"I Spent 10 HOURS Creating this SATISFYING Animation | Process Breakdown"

This was done by using a luma mat.
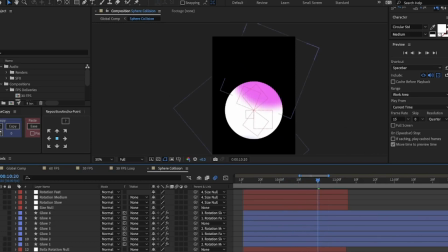(8:15)
What this does is it shows the intersection of the two circle shapes and then there are a bunch of glows that are parented to the nulls that have different speeds of rotation. These different rotations help make the gradients more dynamic. So if you see some of these are going to rotate faster and some of these are going to rotate slower.
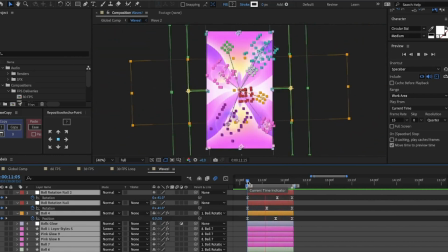(8:30)
This scene now it took me a while to get it right. So for the waves I created a triangle shape.
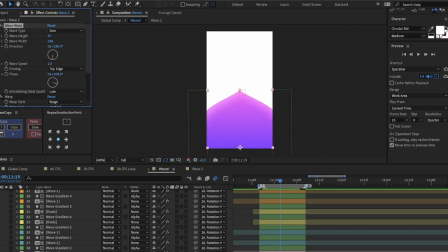(8:36)
I put it in a pre-comp and then I added wave warp. I changed the direction to 180 degrees and then I pinned it onto the top. So the waves come from the top and move towards the bottom. Then I added a mirror to it so the waves are the same on either side.
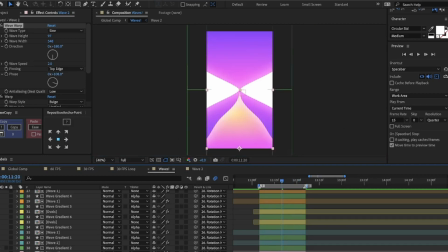(8:50)
Then I duplicated this wave a couple of times and changed the colour and layered them.
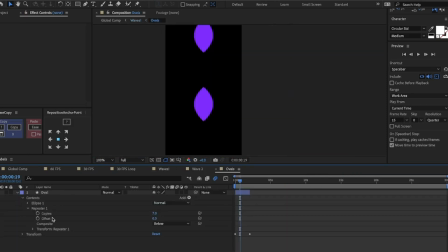(8:54)
Then I added these shapes that have a basic repeater on them and then the position is animated so that they keep repeating.
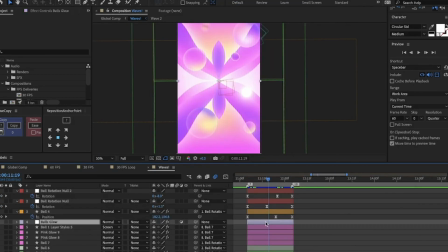(9:01)
Back in the main comp there are also these spheres that help create more interest in the scene. Then I added an overall glow using an adjustment layer and adding deep glow onto it.
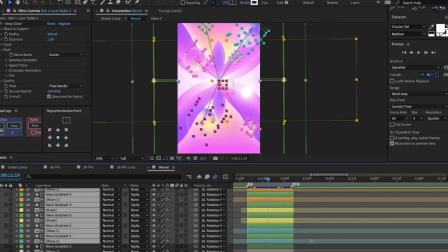(9:10)
An adjustment layer helps me apply this glow to everything below so instead of adding it individually to everything below i just added it to this layer
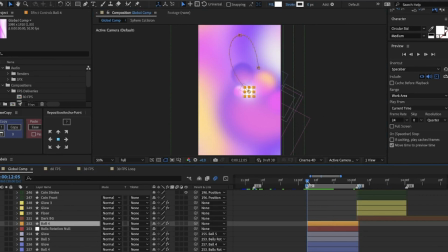(9:17)
this scene is probably the simplest with just a main sphere with position animation and a bunch of supporting spheres with blur on them now this scene has
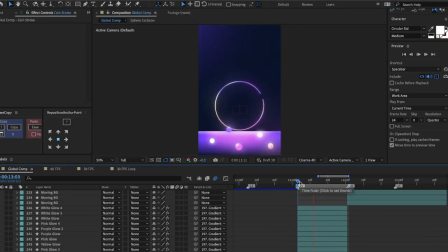(9:24)
a trim path animation to it to make it look like the circle is being completed you can do this by going into the contents and add
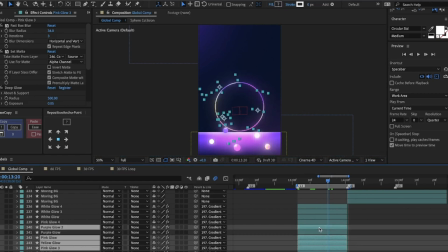(9:32)
then trim parts now instead of adding a simple gradient to the shape I used shapes to have final control over the gradient and then I just set
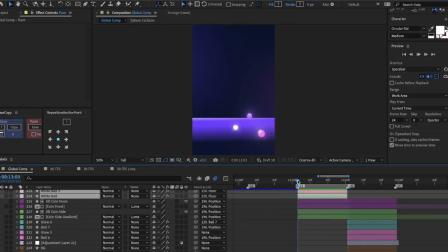(9:39)
matte it onto them to this path. Then there's this floor with the spheres coming in from the right for some secondary motion.
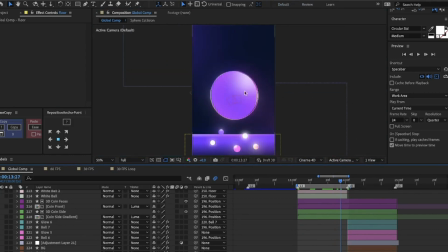(9:46)
Then this coin starts coming in within the stroke. This is all done in After Effects. This coin is basically done using a cinema 4D renderer here.
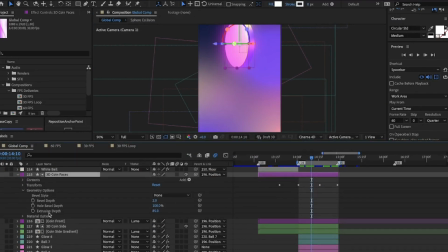(9:54)
I just added some extrusion onto a shape and then put a gradient onto it as an alpha matte.
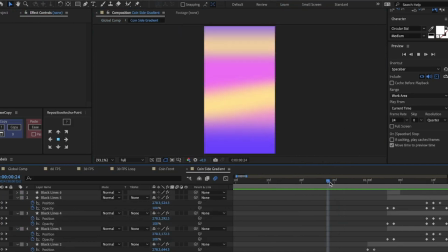(9:59)
One gradient is for the faces and the other is for the sides. These gradients are on their own pre-comp where a bunch of shapes are animated randomly to create a moving gradient.
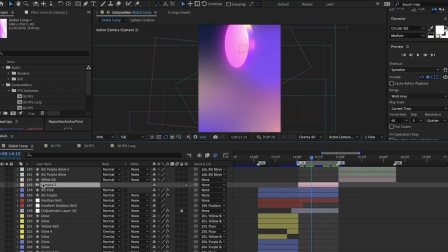(10:08)
This coin also has a camera to get rid of the perspective using the same trick I used for the cube.
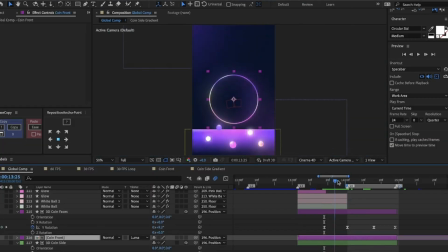(10:13)
I placed it far away and zoomed way in. Then this entire coin is rotated to make it flip.
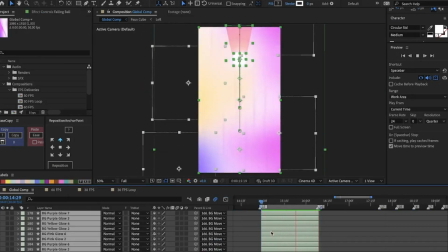(10:19)
This next scene was all about selling the illusion of the ball falling downwards at a very high speed.
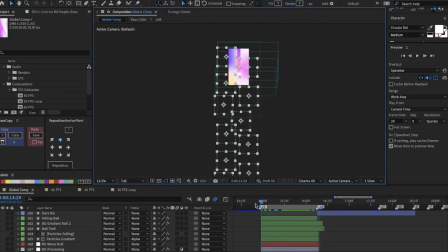(10:24)
So there are all these shape layers that are going upwards to make the ball look like it's falling. They're all tied to a null which is just making them move upwards. Then there is a path animation for this trail of the ball. A gradient is set matted to this trail. The gradient is rotating upwards as well.
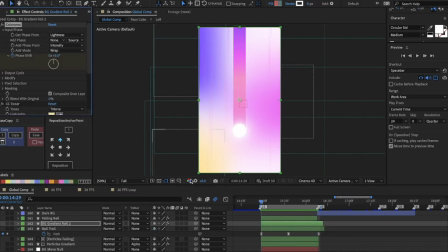(10:41)
The way I did this was by adding colorama and animating the phase shift. This will make the gradient roll.
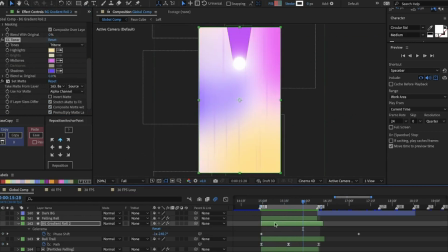(10:47)
Then I added a CC toner to just fine-tune the colors that were coming out of colorama. There are also these line thingies that make it look like it's going ultra fast. For this I used cc particle world i just changed the shape of the particles made the gravity negative so it goes up instead of down and
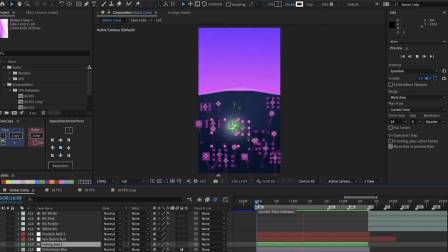(11:04)
added some directional blur to it now this next scene is probably my favorite scene in the entire animation this is where the sphere falls into the ocean
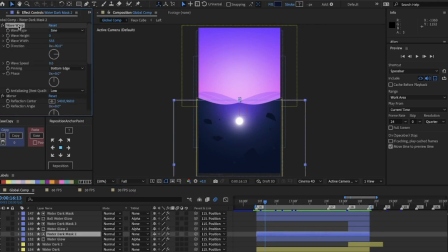(11:11)
the waves here are done using the same technique as the butterfly scene i added a wave warp and added a mirror so it looks like the impact was in the center then i duplicated the wave a few times and created a color or added some stroke then i changed the phase on the wave warps so that it's slightly off time to give the water a depth effect. Then I added these pieces of rocks.
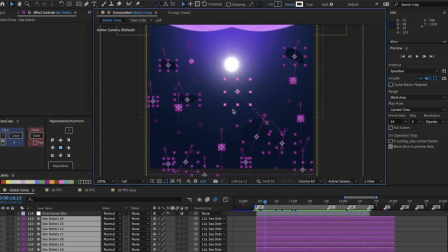(11:30)
These rocks move up with the water. Two of these have a glow set matted onto them.
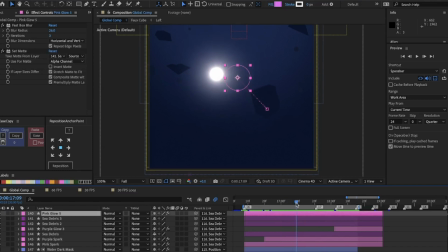(11:35)
You can't see them right now because they're not overlapping the shape but their position is animated so they overlap when the ball hits them.
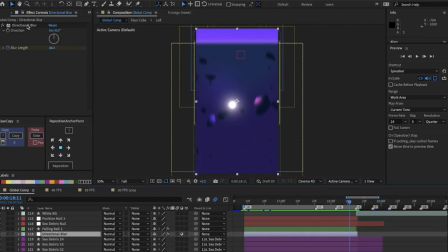(11:42)
Then all of these have a directional blur which helps sell the illusion of speed when the rocks go up, transition into the underwater scene.
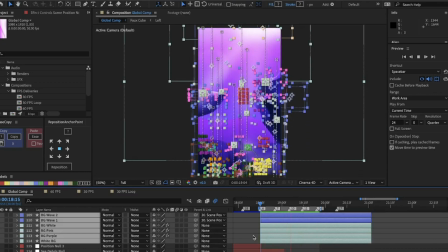(11:49)
Now this scene is really more about good illustration than it is about animation.
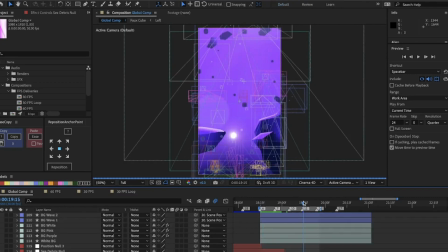(11:54)
There's really not much animation going on here, just the ball sinking down and going into the treasure chest.
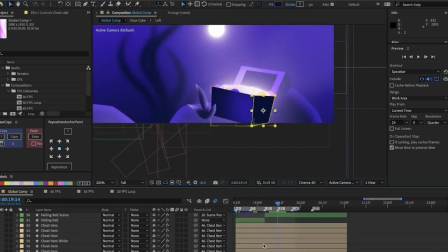(12:00)
The way this was done was the faces of the chest box are on different layers. The front face is above the ball so it looks like the ball goes inside the chest.
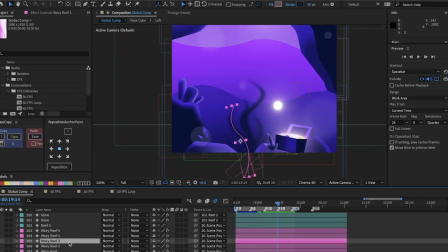(12:08)
Also there's this coral animation. These are just wavy parts that have two separate wave warps on them.
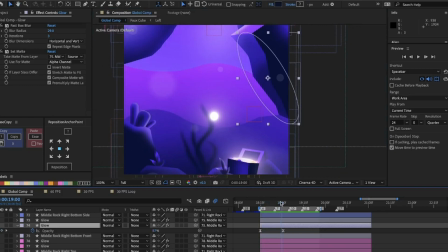(12:13)
There are also some subtle lighting animations on the rock for some responsive lighting as the ball comes closer.